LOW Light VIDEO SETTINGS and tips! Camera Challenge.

If you find that it's simply just too dark, try to move your subject a little bit closer to any available light source. So if you are filming outdoors, look for street lamps or neon signs or window shops where there's a lot of lights coming through. If you are filming indoors, try windows or maybe lamps sitting on a table.
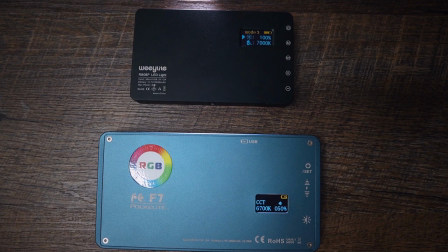[4:47]
You should also have in your camera bag video light and there are many on the market.
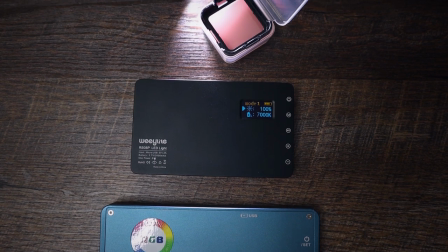[4:53]
Cheap, too expensive. You can directly mount them on your camera or you can place them around your subject.
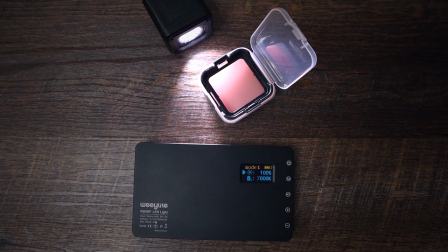[4:59]
And I listed few lights I use in a video description and below the video.
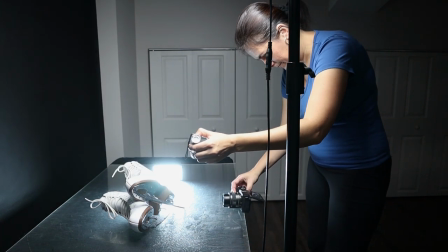[5:03]
Other options like reflector panels and mirrors can help as well to keep the ISO as low as possible.
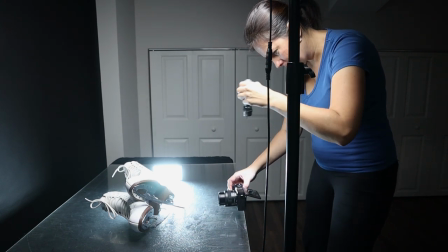There are situations when you might not have access to any available light source and in that case you might actually turn everything to your advantage. You might use the darkness to your advantage to create mystery or silhouette atmosphere.
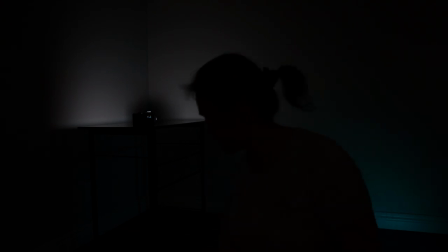[5:34]
What it means is that you might have interesting background so you
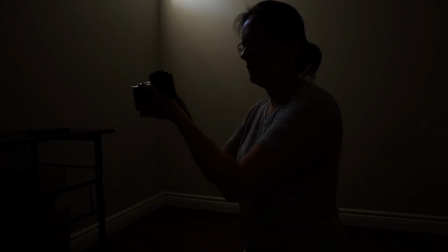[5:39]
can have that to show in your video and have the object a bit darker. It does bring out mystery. It doesn't have to be all the time about the expression or the face. When it comes to filming in low light, you might not want to film in high frame rates because that will bring the ISO higher.
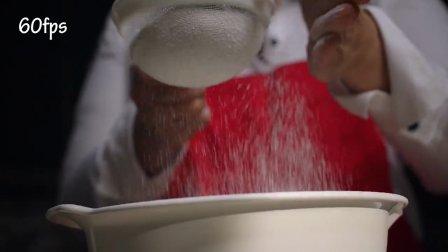[5:59]
So filming in 60 frames per second, it's not the best choice but it's still better than filming in 120 frames per second.
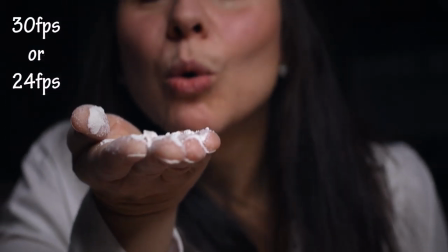[6:06]
The best option would be to film in 30 frames per second or even better in 24 frames per second.
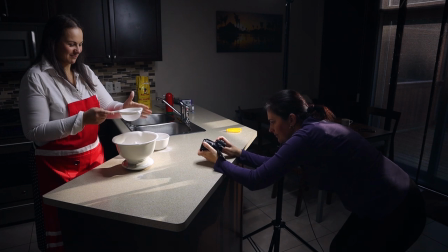Next thing you want to do is to control a shutter speed and you might not want to go with a fast shutter speed because that will block the light coming into the camera. A good rule of thumb is to double your shutter speed. So if you are filming in 24 frames per second, you might want to use 1 48th of a second. If you are filming in 30 frames per second, you might want to use 1 60th of a second. Basically doubling the shutter speed will give you the most natural motion blur.
One, two, three, go.
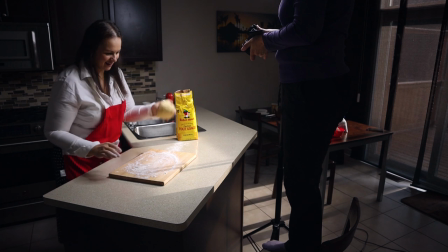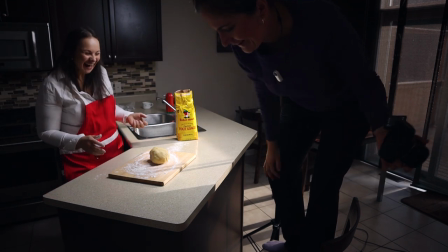[6:59] And try to do some serious work. You always get these.
There's one more trick you might want to try. If you are filming not a movement, not a person, if you are filming perps, interior and you need just a lot more light in, you can slow down the shutter speed. So if you are filming in 30 frames per second, you might slow it down to 1 30th. If you are filming 24 frames per second, you might slow it down to 1 24th. But you have to obviously pan if you are panning very very very slowly or if you are just doing a static shot. That might bring a lot more light in but if you are gonna be filming a person moving then definitely I would do a double shutter speed.
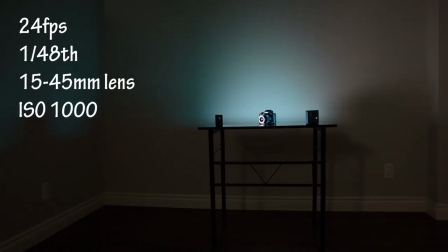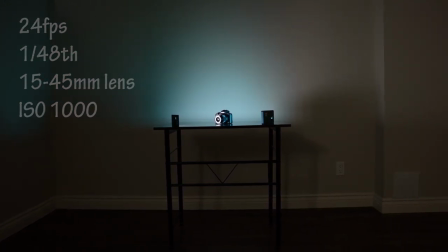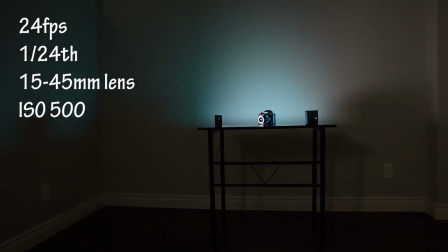So once you apply all those tips and tricks, then your video can look quite nice.
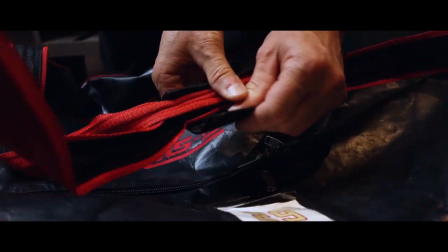[8:09] Okay,